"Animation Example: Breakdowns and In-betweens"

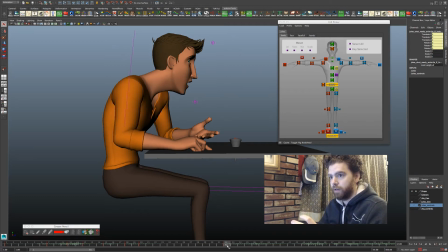1254s
So, if this is where if frame 32 is where this is actually coming out of his mouth,
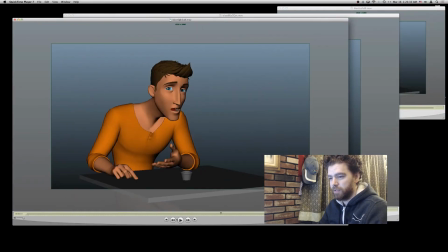1263s
let's jump back to our quick time. Sorry, this is the nature of just doing this. You gotta like watch and think. Do the actor thing. Works. Okay, so easy now.
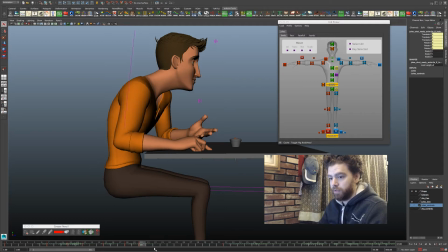1275s
There's a pause between this 20 and 32. There's not really much happening here in this character, but he's going to then start talking. So before he starts talking, he has to have there has to be some sort of anticipation of what's going to happen.
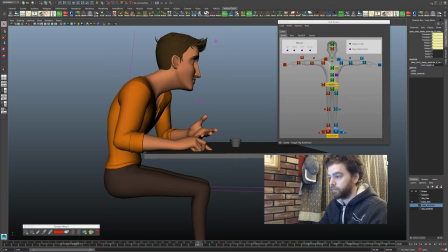1292s
So I'm going to go back 4 frames to frame 28 here. I'm going to have his hip selected. All his controls are available here. Translate and rotates. It's a breath control, by the way, which is really awesome. Whoa. Which that'll happen way later.
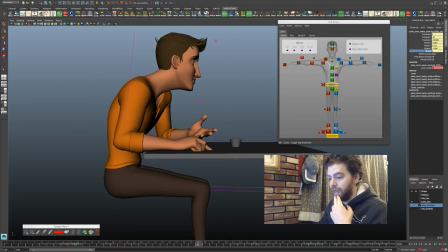1313s
And I know that this is not going to, he's not going to be, let me delete the key I created. This frame 28 is where he's going to have to hit that anticipation.
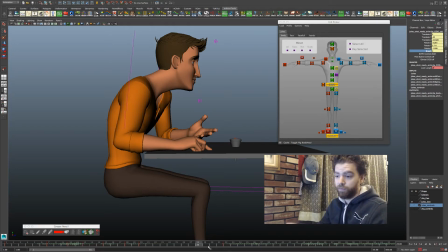1328s
So he has time, right? That gives me 4 frames. That's probably pretty good. Which means that, let's say, just go another 4 frames before that. So 1, 2, 3, 4.
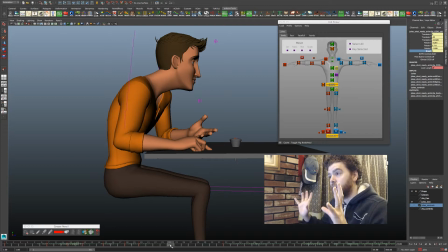1341s
So now 24 is where his character will have settled so that he has time to pull back. So what I'm going to say now, I'm just going to start his hips. I'm going to use this thing called the tween key.
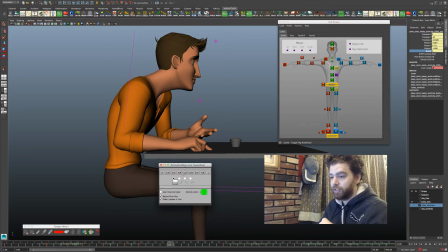1356s
This allows me to determine like a fractional relationship between one key and the next. So if, here's frame 1, here's frame 2, if I say hit the half button, it will make a key that's in the middle.
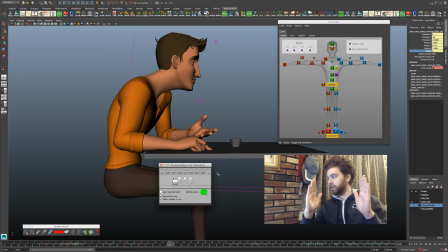1372s
If I said 3/4, it'll make it 3/4 between those 2 positions. So starting his hips, I'm just going to actually hit 0 here, because I'm just going to keep him, I need to build sort of this pause position and before I can go into anticipation.
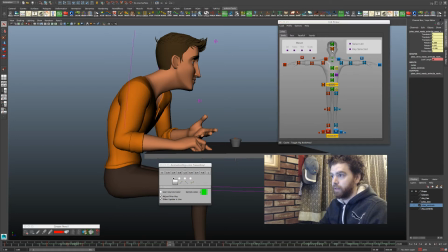1390s
So very quickly, I'm just going to go up the spine, the neck, the head, his shoulders, his hands, and I'm actually going to just hit 0, and that should make everything will now be the same as this frame 20.
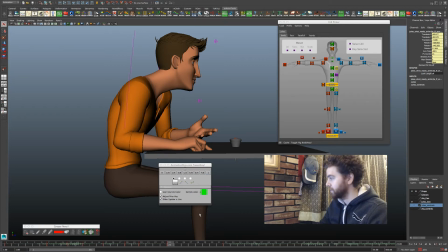1407s
He won't move at all. Okay, hopefully you can see this in the live stream. So if I then go forward 1, 2, 3,
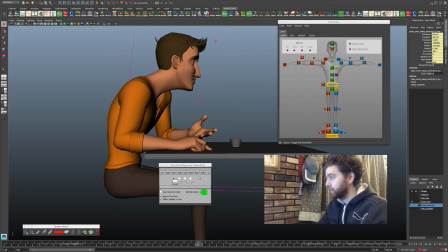1420s
4, frame 28, he now is going to need to pull back a little bit so that we can jump into frame 32. Right?
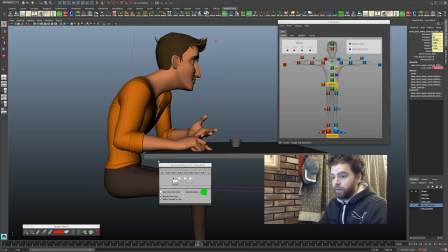1439s
So start with his waist here. I can see that he has been moving back. He's going to move back to hit this pose. So 28, I'm actually going to move him a tiny bit forward.
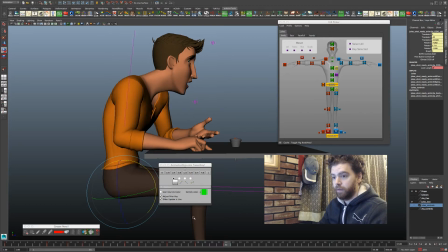1462s
All right. And maybe, just for the sake of it,
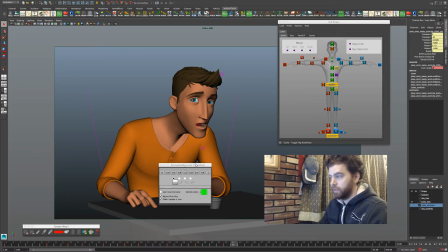1470s
you can see this here.
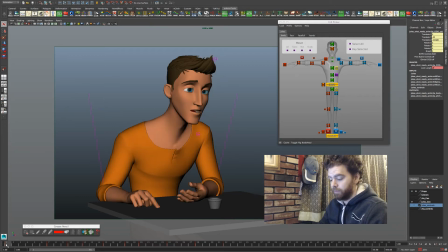1474s
So let's just step through our frames. So that gives me this little bit, you can already feel it starting to happen.
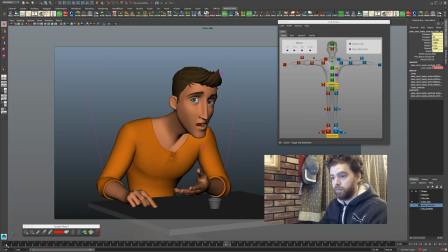1490s
Right? He's clicking, nothing's moving, boom, anticipate, he's going to anticipate, and then he has time to pull back into that pose. Now the timing here, right now it's pretty even.